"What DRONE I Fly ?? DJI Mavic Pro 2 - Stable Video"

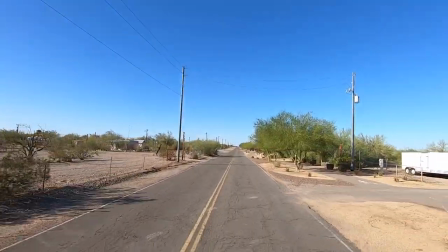[3:44]
okay heading down Plymouth you know one thing I do when I film
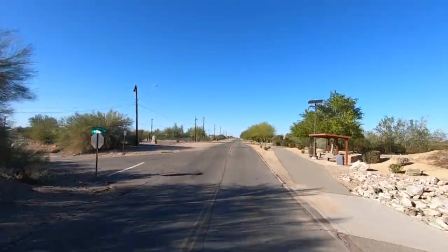[3:49]
is I really try to utilize the time of day and where the sun is
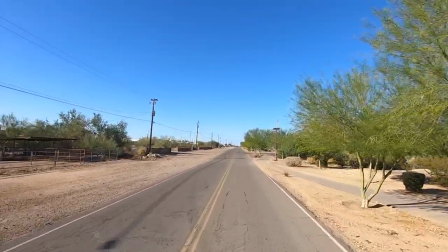[3:56]
and like we just drove down from west to east on Main Street because the sun was behind me
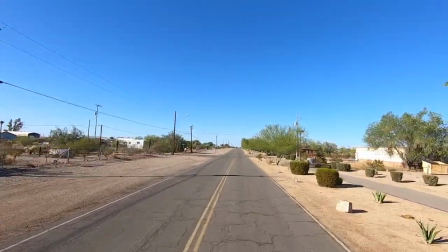[4:05]
and I so I picked this time of day on purpose to shoot this video at this time also the direction we're going here up
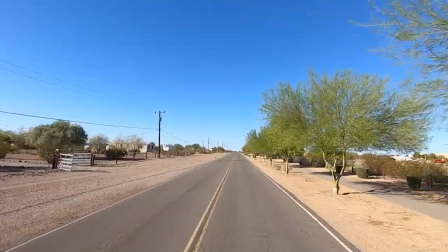[4:13]
Plymouth the sun is off to the left and still a little behind so you can see the view of the camera,
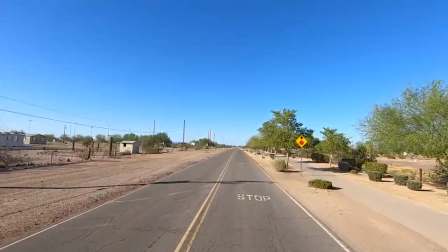[4:21]
the camera's not blowing out, the camera is focused and staying in focus and the colors are real vibrant.
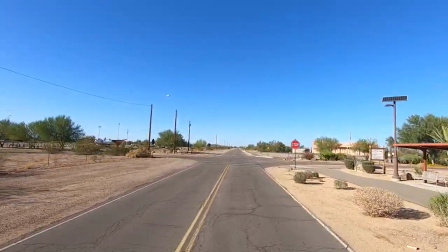[4:29]
You can see the blue, the greens, the pavement, the red of the stop sign, everything.
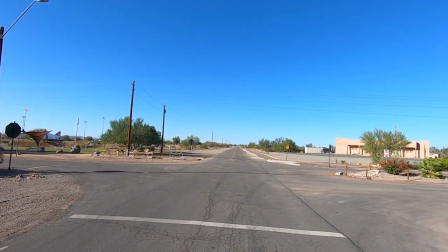[4:35]
So that's real important. That's what I look for when I do video.
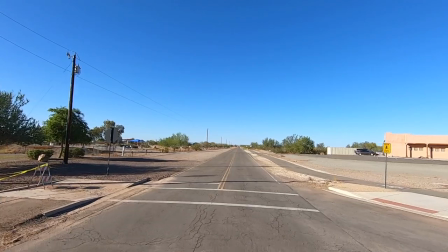[4:41]
Right there on the left, that's where that big water leak was. On the right is the courthouse.
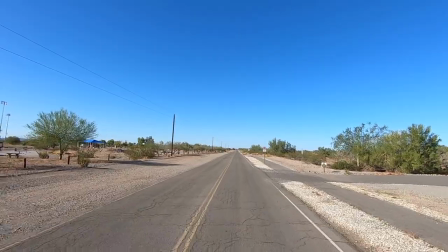[4:46]
Don't forget about the 1500 year old tree there on the right.
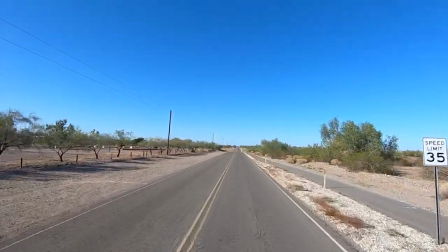[4:53]
Remember that video from last year? We'll have to check that out again.
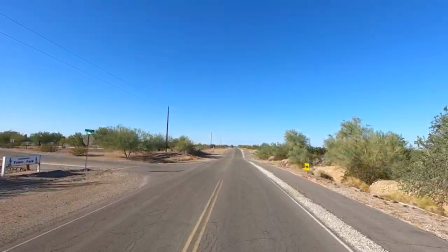[4:59]
A tree that's 1500 or no it was 1200 years old.
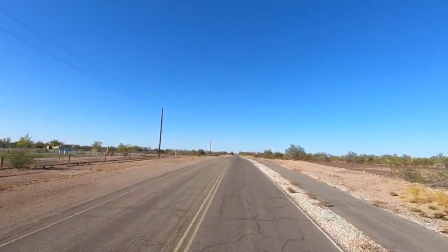[5:04]
Something like that. There's the dog parks on the left. See how green the grass is and all that?
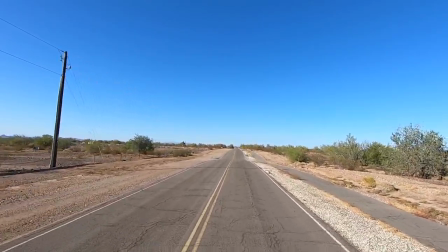[5:12]
greenery of the shrubs because of the lighting. Now you watch when I pull in this parking lot up here.
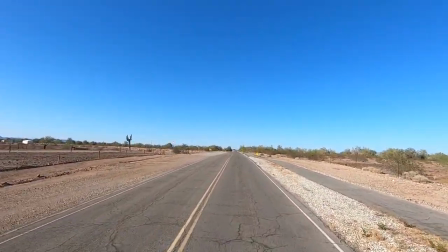[5:20]
The colors are really going to change.
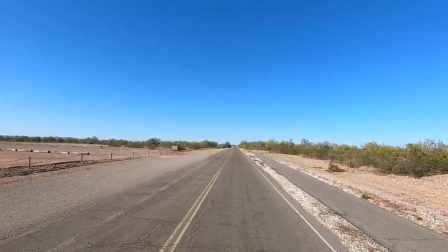[5:25]
Okay here's a little airport. Now watch this. Watch the camera.
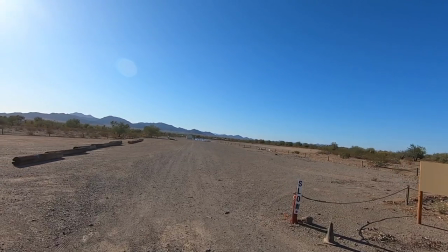[5:32]
See the blue go away. Can't really see the green. It's real distorted.
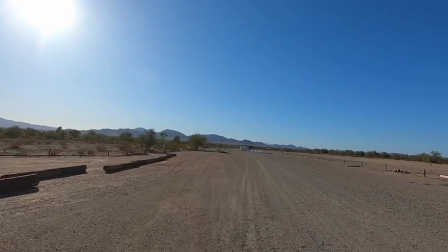[5:37]
The camera is working overtime. It's really getting blown out but now if I could manually adjust the camera
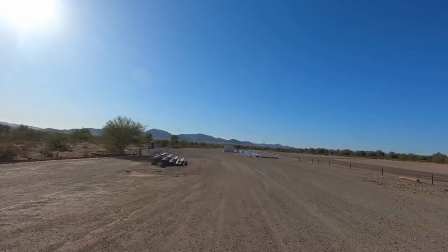[5:45]
to compensate for it but right now it's setting auto focus
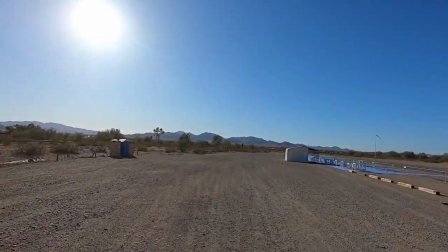[5:50]
and driving you really can't do that okay now watch
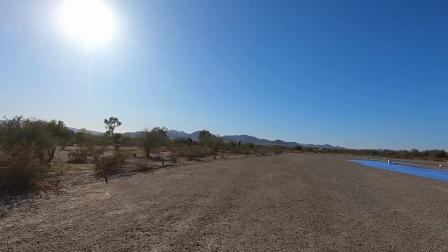[5:57]
and I picked this area look at the blue carpet because I really wanted to show color differences here on
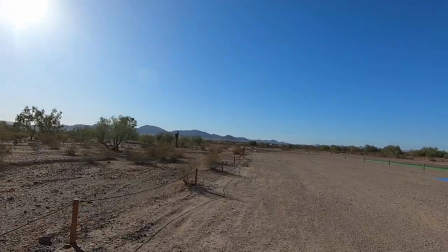[6:03]
how I film okay now let me turn away from the Sun now watch the camera readjust
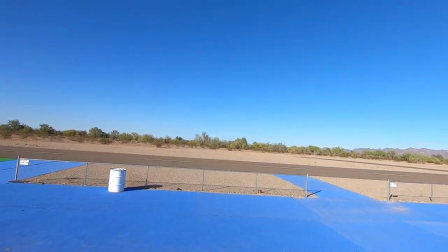[6:09]
look at that blue you
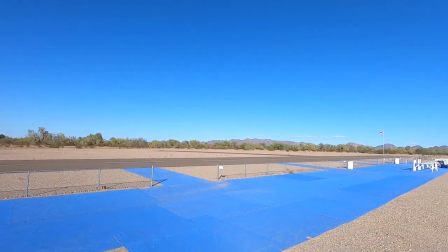[6:14]
see the green see the color of the gravel the blue all of it what a difference huh
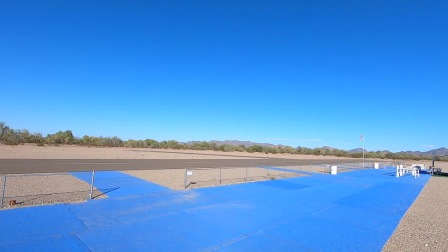[6:23]
all right let's check out the drone okay
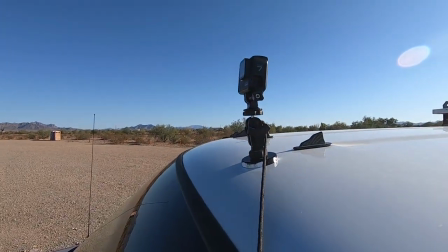[6:30]
first okay here's a camera this is what you were just seeing
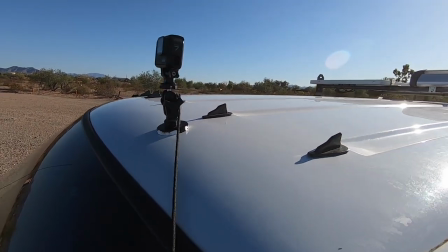[6:35]
right here that's a camera that was filming coming down the streets main street
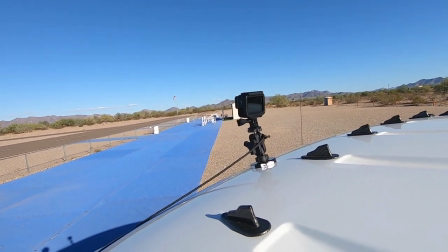[6:41]
it's magnetically mounted the camera stabilizes
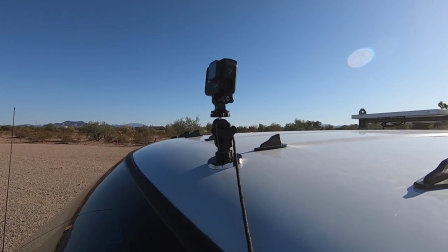[6:47]
itself that's why you get the stable image that's a GoPro Hero 7 black then
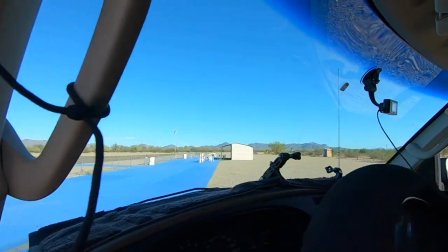[6:53]
I have the other setup here I'll show you on the inside these are the dash mounts when I'm running higher
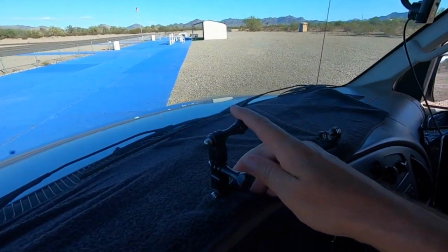[7:00]
speeds like going up freeways anything over 40 miles now I bring the camera inside just
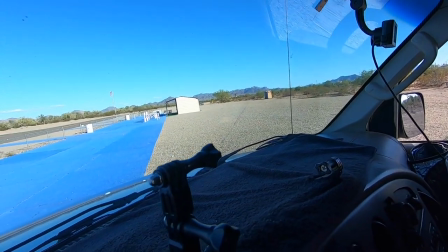[7:08]
adhesive mount to the dash you see the black towel that keeps a reflection off the glass that
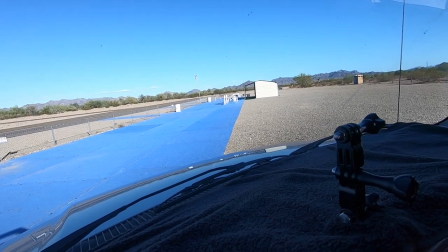[7:17]
helps the color so all this is designed for lighting always remember good lighting if you're filming
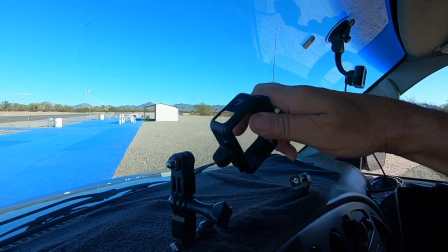[7:27]
here I'll show you I'm not going to mount a camera but there's a mount for it That's what it looks like.
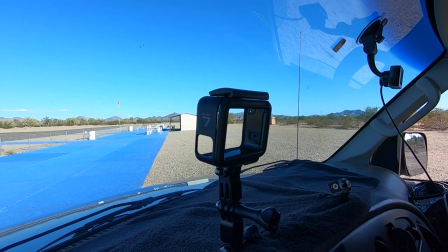[7:38]
So a lot of the trip this summer, it was used like this because I was always in either bad weather or going down.
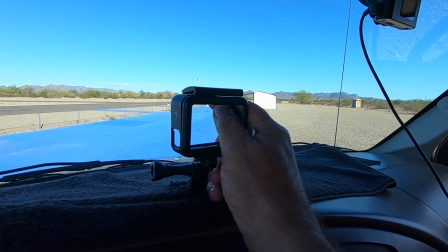[7:45]
I have another mount over here for just a different angle.